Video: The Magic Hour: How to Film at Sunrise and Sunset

Hello everyone! Previously in this course we have seen that environmental light can have different colors. We can say that during the day the lighting has a normal color. But when we get closer to the sunset, these colors tend to get more orange. In other words, the light is warmer. Not only the light color is affected, but also the height of the light source. The light will not be casted from above anymore, but more from a side. Keep this in mind because the shadows will therefore also be different.
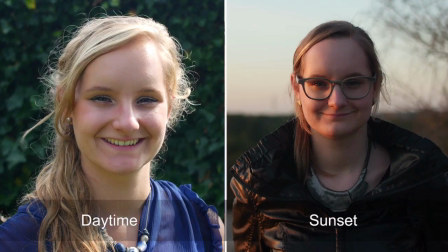(0:36)
Take a look at this example. On the left we have the sun above the model.
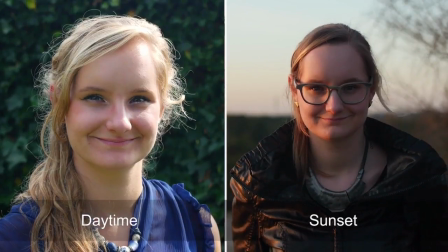(0:41)
And on the right we've got the sun during a sunset.
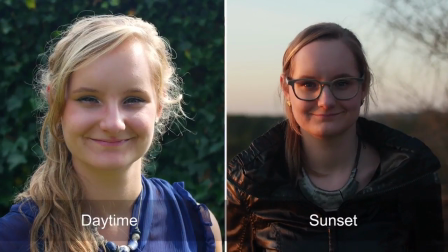(0:45)
From both images we can conclude that the color is different and the way the light leaves a shadow. The sunset is often called the golden hour. This refers to the warm or golden color, but also to how magical the colors are.
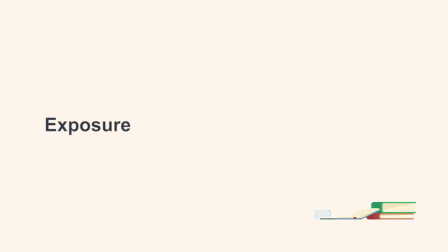Exposure is the amount of light we let the camera enter. Usually we want to expose correctly, so that we can see detail in the shadows and in the highlights. But when filming during a sunset, you might want to underexpose a little bit. Here's the trick. Look at this video clip. It was shot with a normal exposure.
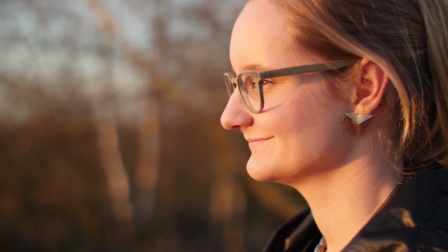(1:33)
We can see Kim looking at the sunset, but the sun is actually overexposed.
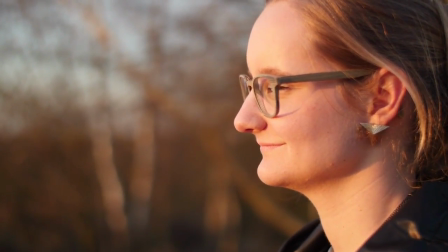(1:40)
It's too bright. In such a scenario, we're going to lay the focus on the sun, and we want to make sure that the highlights are exposed correctly,
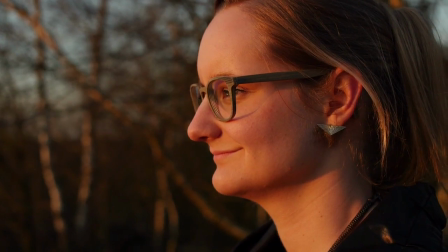(1:51)
without having to look at the rest. Let's take a look at it. The colors of the golden hour pop out way more.
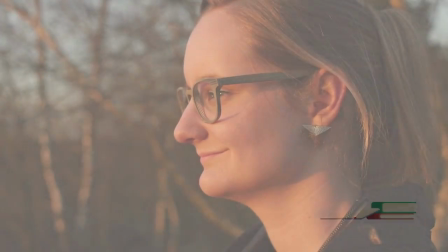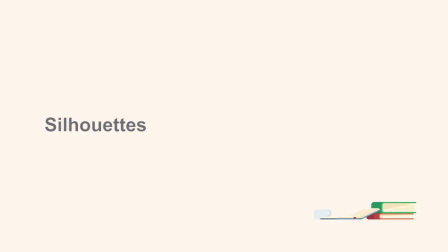Speaking about underexposure, this brings me to the next technique, which looks great during a sunset: a silhouette.
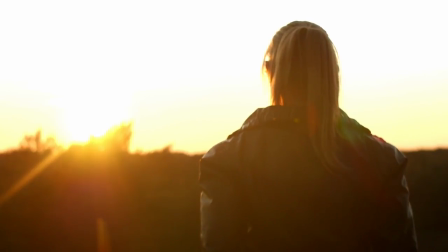(2:16)
In this case, you must definitely aim your camera to the sun so that we have much light coming into the lens.
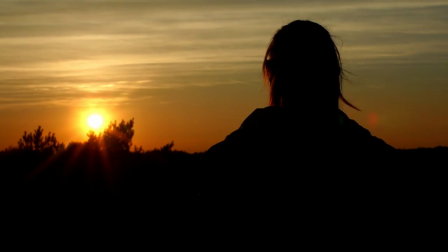(2:23)
At this point, you want to close your aperture so that your object is completely black. We don't want to see any more detail in the subject. And that is how we film a good silhouette.
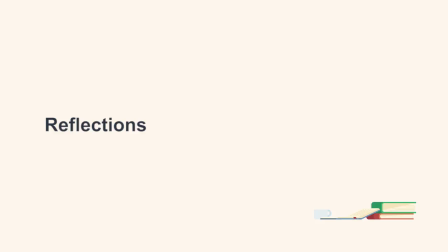When filming during a sunset, we tend to aim the camera towards the sun a lot. And for a lot of reasons that's also good. But we must not forget to look behind us sometimes.
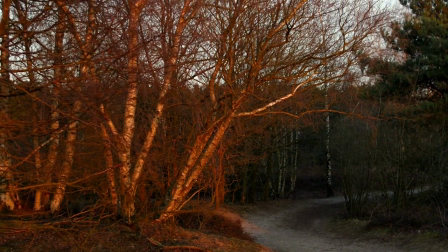(2:57)
The orange colors from the sunset is something very recognizable. Objects or people that are being lighted from the sunset have a very magical color.
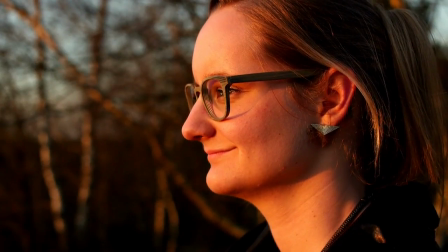(3:10)
So in this example, we've got Kim looking at the sunset. And instead of looking over her shoulder, we now film her face.
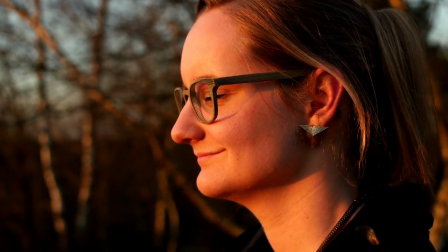(3:19)
Now, because of the colors, the viewer will know she's looking at the sunset.
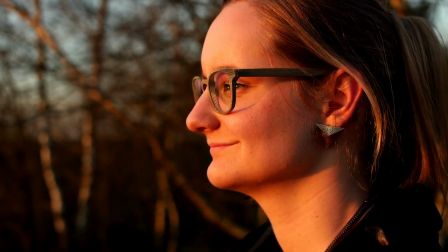(3:23)
It's so recognizable. And if we look at her skin, it looks great. It looks very natural and warm.
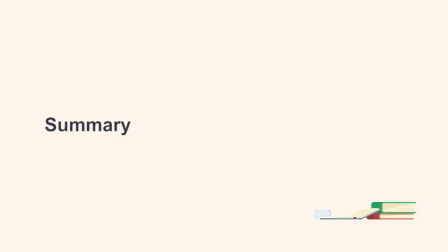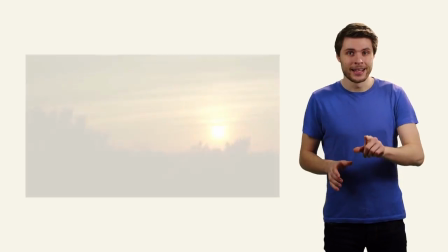(3:39)
Alright folks, it's time for a conclusion again. The sunset gives us very orange or warm colors.
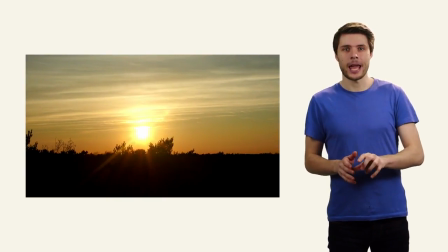(3:45)
It's therefore named the golden hour.
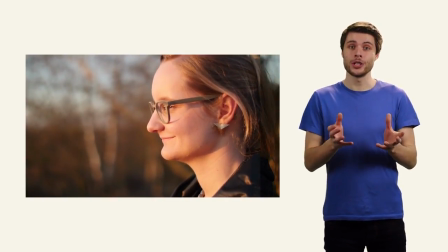(3:48)
Make sure you capture this gold by exposing your camera on the light and not on the subject.
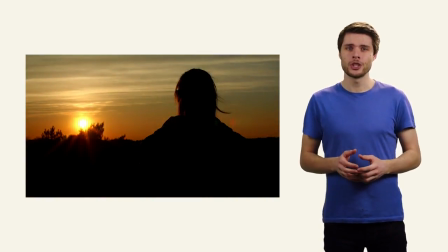(3:55)
Even if you underexpose too much, you can create beautiful silhouettes.
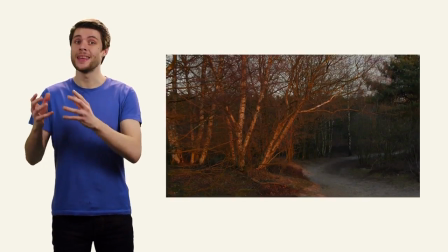(4:00)
Now, sometimes it's also good to look behind you to where the sun is shining on.